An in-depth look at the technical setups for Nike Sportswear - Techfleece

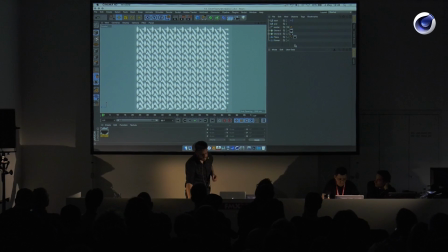37:08 So that's why we created a displacement map for the weaving bumps using cloners as well. If you have a macro lens,
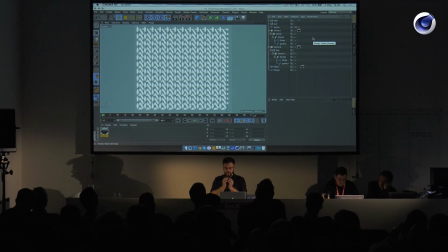37:23 you can take very close-up pictures of cloth and you really see where the single threads are going.
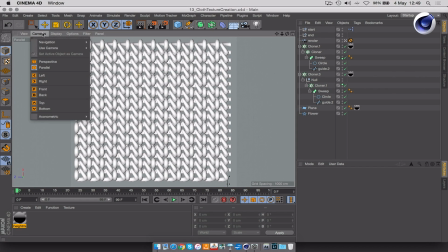37:30 And you can just recreate that weaving pattern
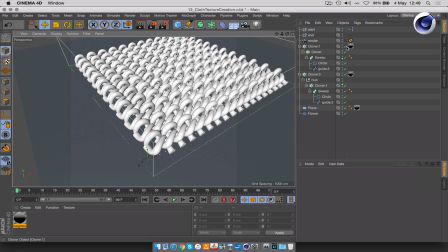37:35 by a cloner, as it is very, very tileable already.
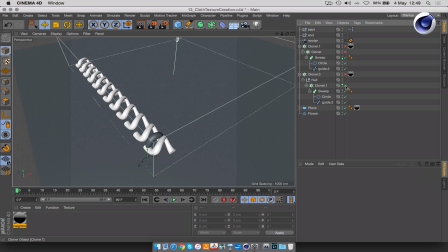37:41 So if you disable all the cloners, you can see this is the basic shape.
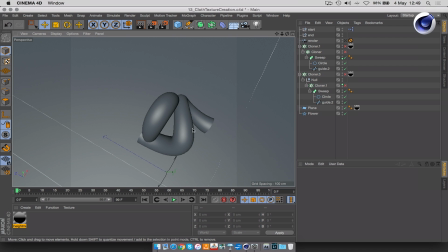37:47 You've got two strings, two threads making up the pattern.
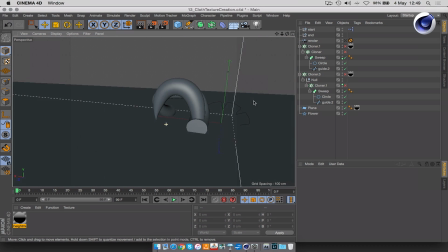37:51 One is doing that S shape and another one is doing that U shape.
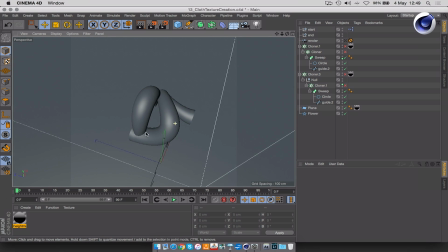37:57 And if you combine them, this will give you in a bigger picture the actual weaving that is going on in the cloth. That's manually created splines, circle, sweep, and you're done.
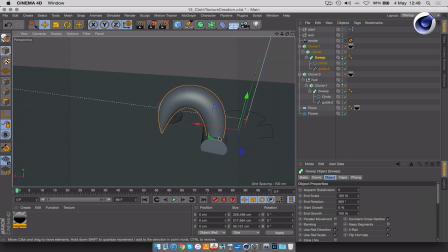38:16 In reality, this of course would not intersect that thing, so it would go a bit in this way and to the right, and the bottom one would go a bit to the left, but if you don't see it,
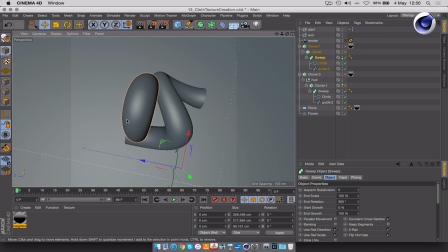38:30 it's not wrong.
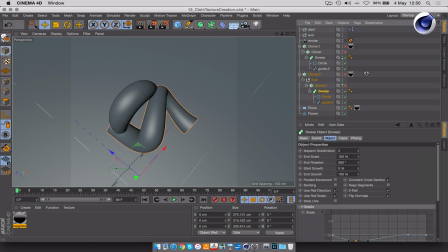38:35 We went into the sweep, used the scale spline to simulate that stretching of the thread, so it's looking a bit more organic.
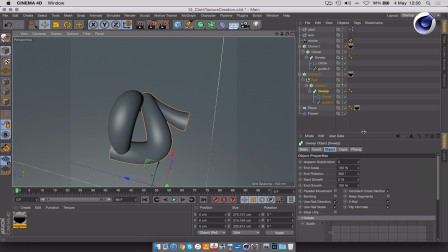38:49 Actually, we also, after doing this, we converted the whole thing, brought it into sculpting and sculpted a bit on the threads to make them even more organic looking.
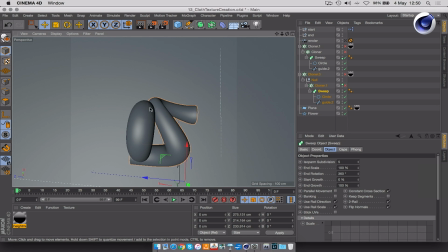38:59 In sculpting, it's also rather easy to just get rid of that intersection by just pushing polygons over a bit,
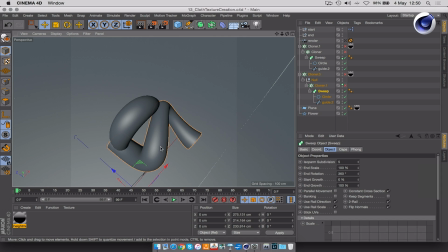39:07 creating some more detail to the thread, so it's not looking so technical.
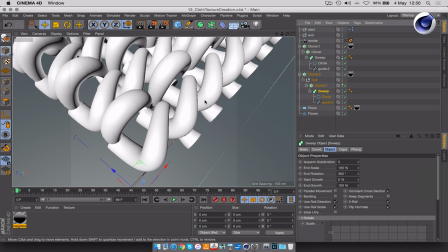39:11 But the general thing was this pattern just being cloned
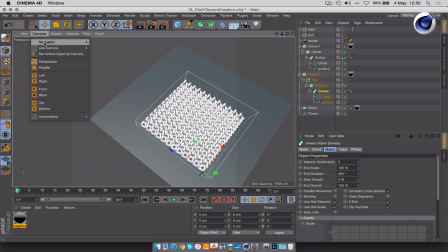39:18 in a grid-like section. You create a top camera,
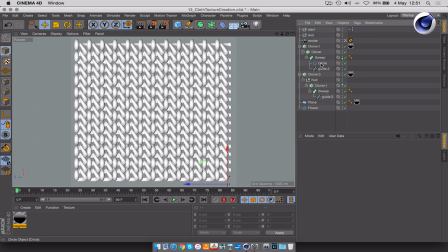39:25 and if you want to go really fancy, you don't use a circle as the cross section, but you use the flower primitive. And you've got that twisted sub-thread thing going on
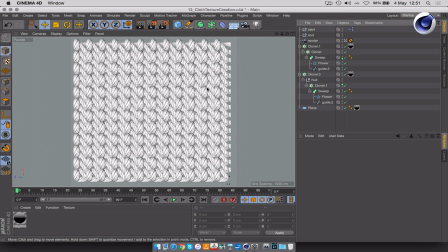39:43 which is giving you even more detail in that soon-to-be texture. The way to turn this setup into a texture is
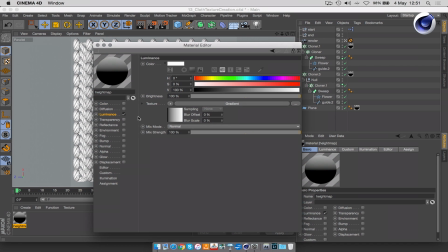39:54 we created a height map from it, black to white, and a very easy way to do this is to use a gradient
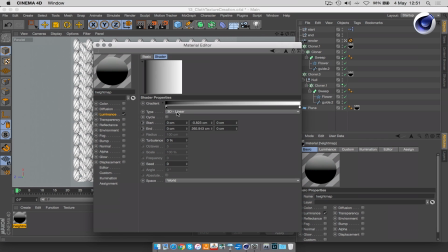40:02 using a 3D linear gradient that is starting at a specific position in the shot and that is ending at a specific position in the shot. So black is start, white is end.
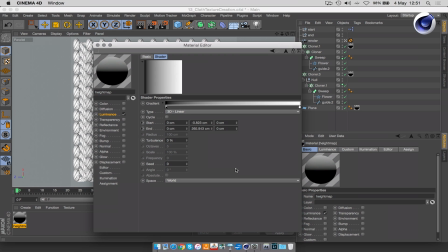40:17 We've got a black and white gradient going from minus 0.8 to plus 265, and these two things are easily controlled by null objects.
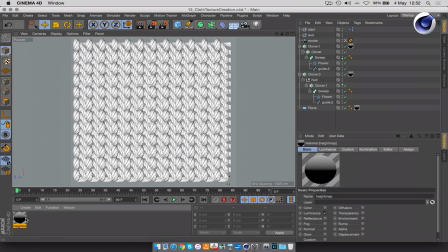40:30 You can control shaders with Espresso.
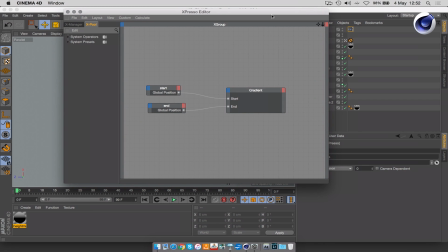40:35 We don't have a proper shading tree, that is true, but single shaders can be controlled using Espresso.
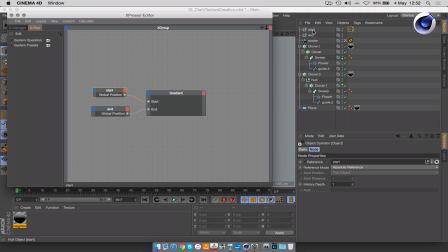40:43 If you want to control a gradient with two null objects, so I've got one null object here sitting at the bottom of my shot,
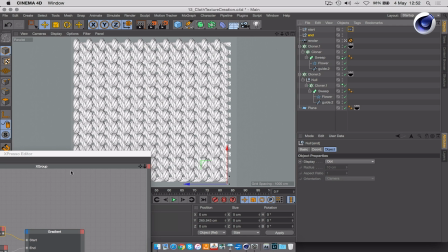40:52 another null object just moved up, and these two null objects should control the gradient.
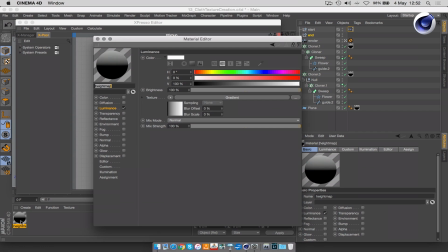40:58 So what I can do is how to bring a shader into Espresso
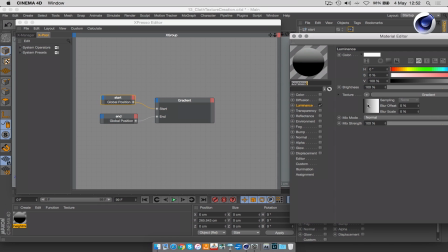41:03 is you grab the preview frame here, which is not that intuitive. That is something that took me quite a while to figure out.